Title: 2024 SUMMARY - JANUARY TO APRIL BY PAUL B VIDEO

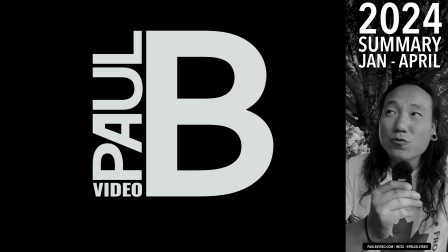Hey everybody, Paul here, happy summer, and I wanted to share with you guys all the work I've done since January 1st.
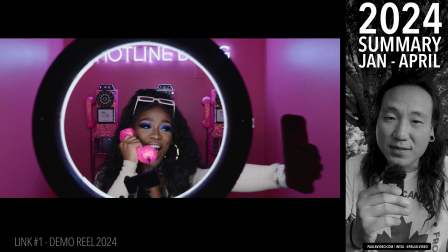I wanted to set a tone that's really, truly me, and I think it really shows my taste and my passion.
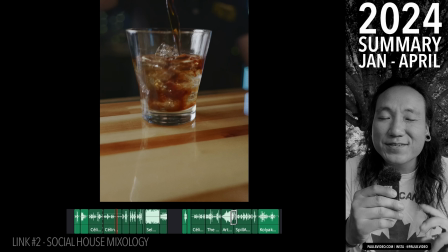Number two, social house cocktails. I really wanted to explore sound to intensify this massage video.
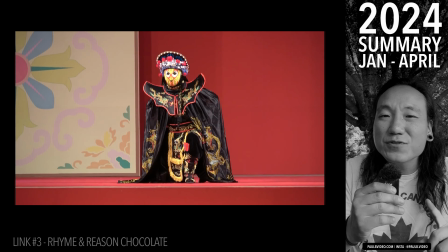I'm really happy with how the sound came out. Number three, rhyme and reason chocolate. I was inspired by bianlin, a Chinese traditional art that changes the mask instantly.
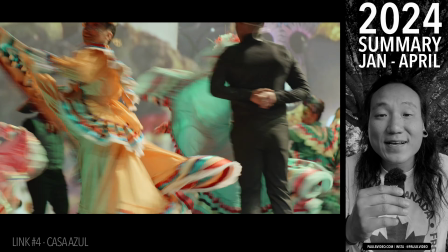And I thought that was so cool, and I wanted to kind of do something similar. Number four, Casa Azul, a Latino nonprofit, and I wanted to create a really powerful intro.
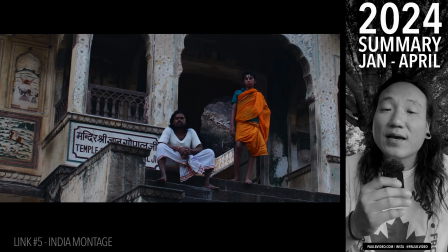I love how this intro came out. Number five, Indian montage. I visited my footage from India from 2018 again and created this really short trailer.
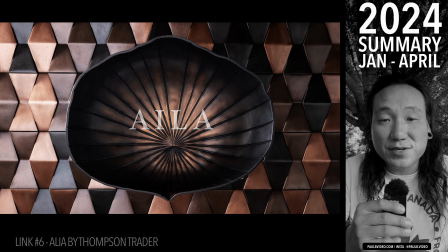It's really powerful. Number six, Alia by Thompson Trader. I was hired to create this edit to feature the new product.
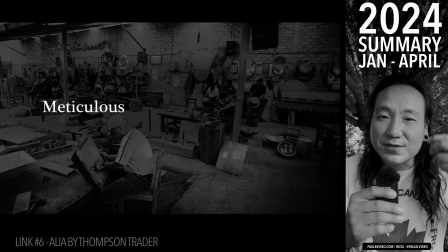And there was some photographs I wanted to make more dramatic, so I turned them into a 3D space and moved through them, and it's really cool.
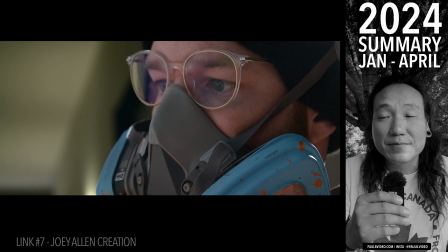Number seven, Joy Allen Creation. Joy is an amazing artist based in Winston-Salem. I wanted to create something that's humble, genuine, and gentle, just like how he is.
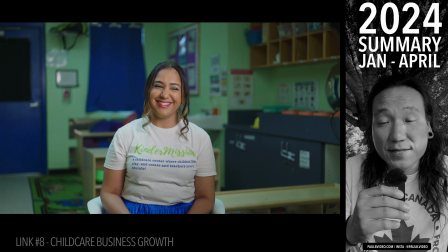Number eight, Childcare Business Growth. I was hired by a company in England that features daycares all over the world, and it was really fun to film little kids.
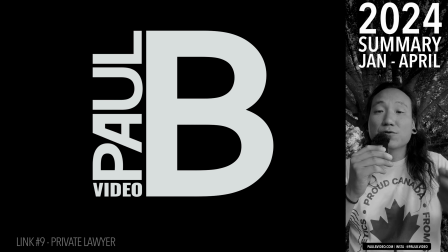I was hired by a private lawyer to increase the resolution of the surveillance video and also analyze the metadata.
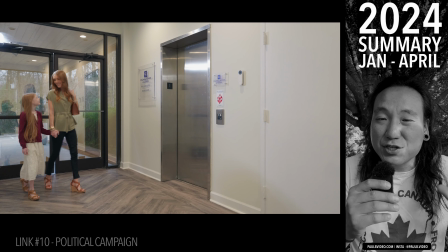Number 10, John Hardy's political campaign. First, I decided to change this unattractive scene using AI-generated film in Photoshop.
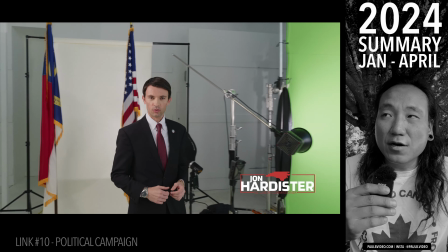I also played with the idea of going through the photo and turning into a video. I also applied some AI animation, and this was really useful because we didn't have much time.
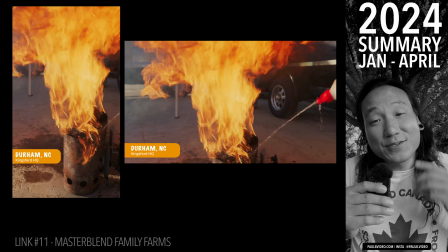Number 11, Master Blend Family Farms. Thank you so much, Ron Simmons, for being my most visited client.
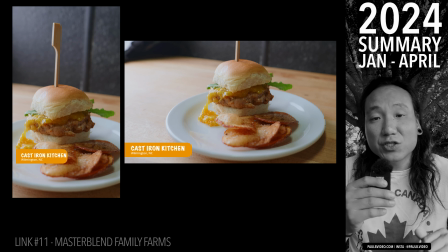I've decided to shoot everything in open gate, which means it's 2:3 in ratio, allowing me to crop vertical and horizontal by filming one time.
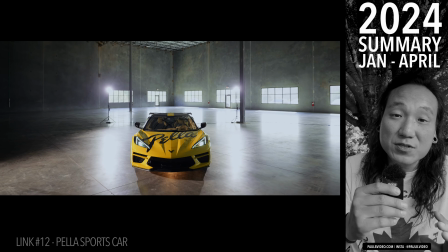Number 12, Pella Sports Car. By using this small Zion lights that I got recently, I was able to create these powerful shots.
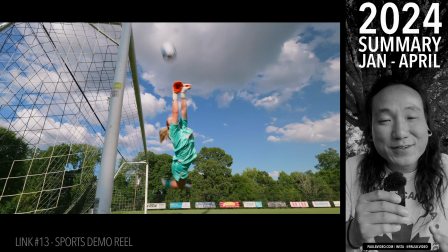Number 13, Sports Sampler. I don't play much sports, but I really love filming it. Therefore, I decided to create a demo reel.
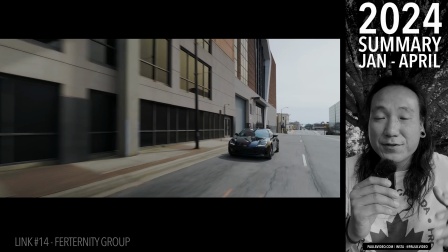Number 14, a fraternity group hired me to make some videos featuring their cool sports cars, and here's a really cool riding shot.
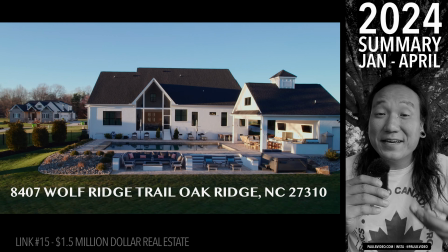I've always wanted to create a really beautiful high-end real estate video, and this was the perfect example.
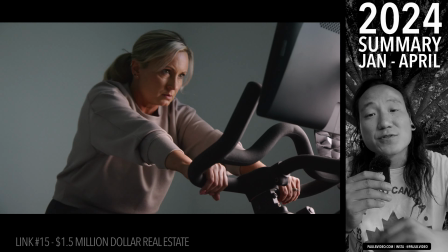And also I mixed empty room shots with lifestyle shots, which makes it really interesting. Number 16, Loon Coffee.
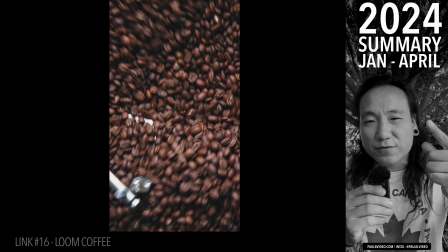I'm going to challenge myself by two things. One, don't move the camera, and number two, everything should have a white background.
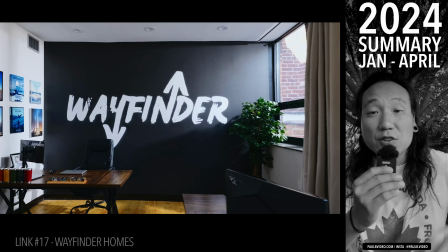And I really love how it came out. Number 17, Wayfinder Homes.
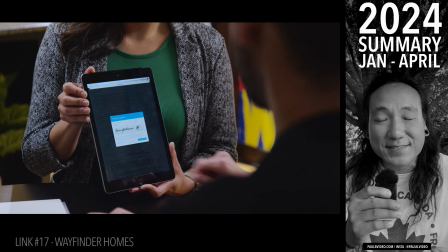This was so much fun to create fictional characters and find our actors and find locations and create these scenarios of frustrated clients.
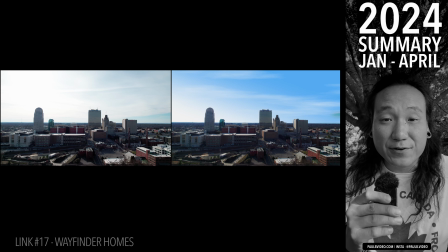And what makes this project special is that it was cloudy the whole time and I did some sky replacement.
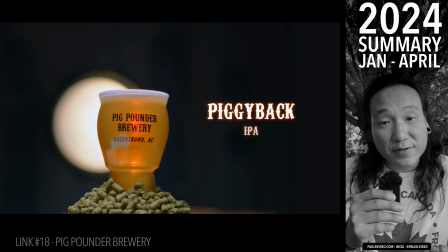Number 18, Pig Pounder Brewery beer display. The client approached me and asked a very fundamental question.
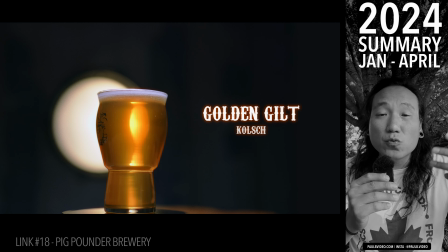How can we sell more beer? And I said, wait, you have five different screens. Why don't we turn one into a rotating product that you want to sell the most and provoke curiosity?
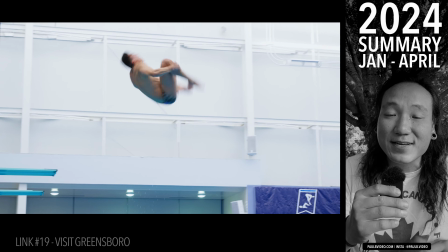Number 19, visit Greensboro sporting events. This is a really fun project. I've been hired to cover a majority of the events that's happening in Greensboro of sports.
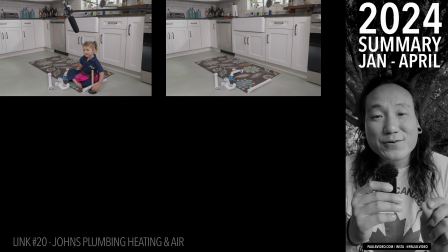Number 20, John's Plumbing, Heating, and Air TV ads. There are two infants and we had to grab an audio from one infant and I ended up combining three different shots to create this edit.
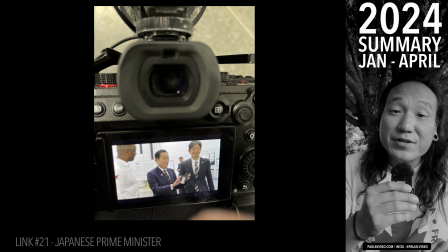Number 21, Japanese Prime Minister's visit at Toyota.
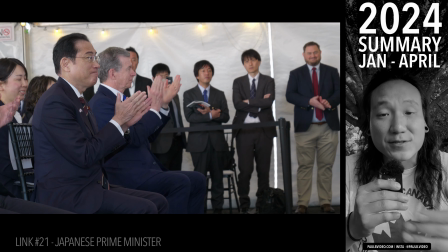Thank you, Bert, so much for this opportunity to film the Prime Minister, the President of Japan, visiting the Toyota's facility in Ashboro.
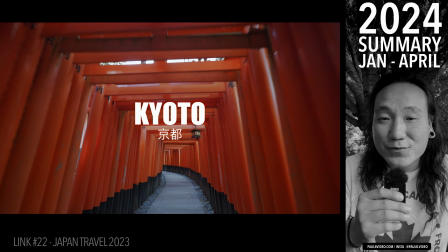Speaking of Japan, number 22, Japan visit 2023.
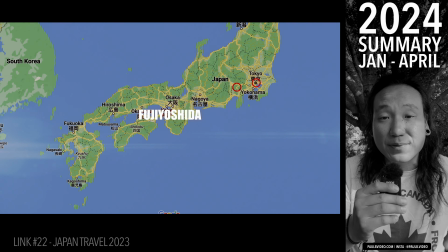A year ago, I spent 16 days in Japan getting lost and exploring Japan, and I hope you enjoy this 12-minute long edit that's really beautiful and meaningful to me.
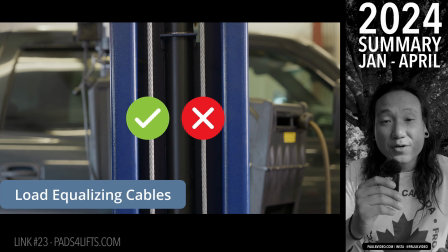Number 23, it was a unique experience to film an educative and promotional content for my client who sells parts for lifting cars and auto shops.
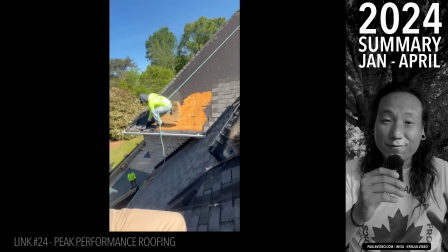Number 24, Peak Performance Roofing. It was so much fun to climb up the roof and also capture a variety of shots.
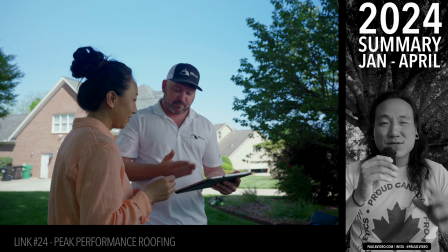And this job is ongoing. I'm really excited to get really unique perspective from high altitude.
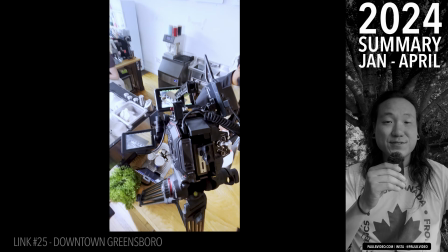Number 25, Downtown Greensboro Campaign.
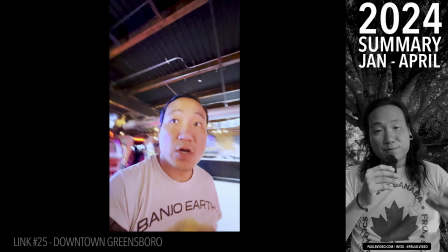Hired by Bert and also working with my previous company, Glassbear, we've been pumping out really beautiful shots all over Greensboro and the businesses within.
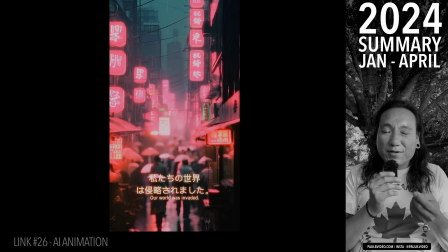Number 26, AI is really fun, and I've been experimenting with turning AI images into moving image.
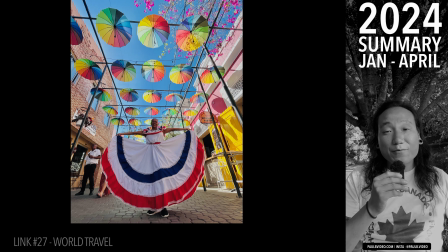Number 27, World Travel. I visited Dominican Republic, I visited Korea, first time in 24 years.
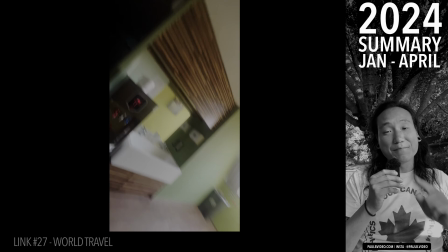Taiwan was amazing, but the earthquake was quite scary.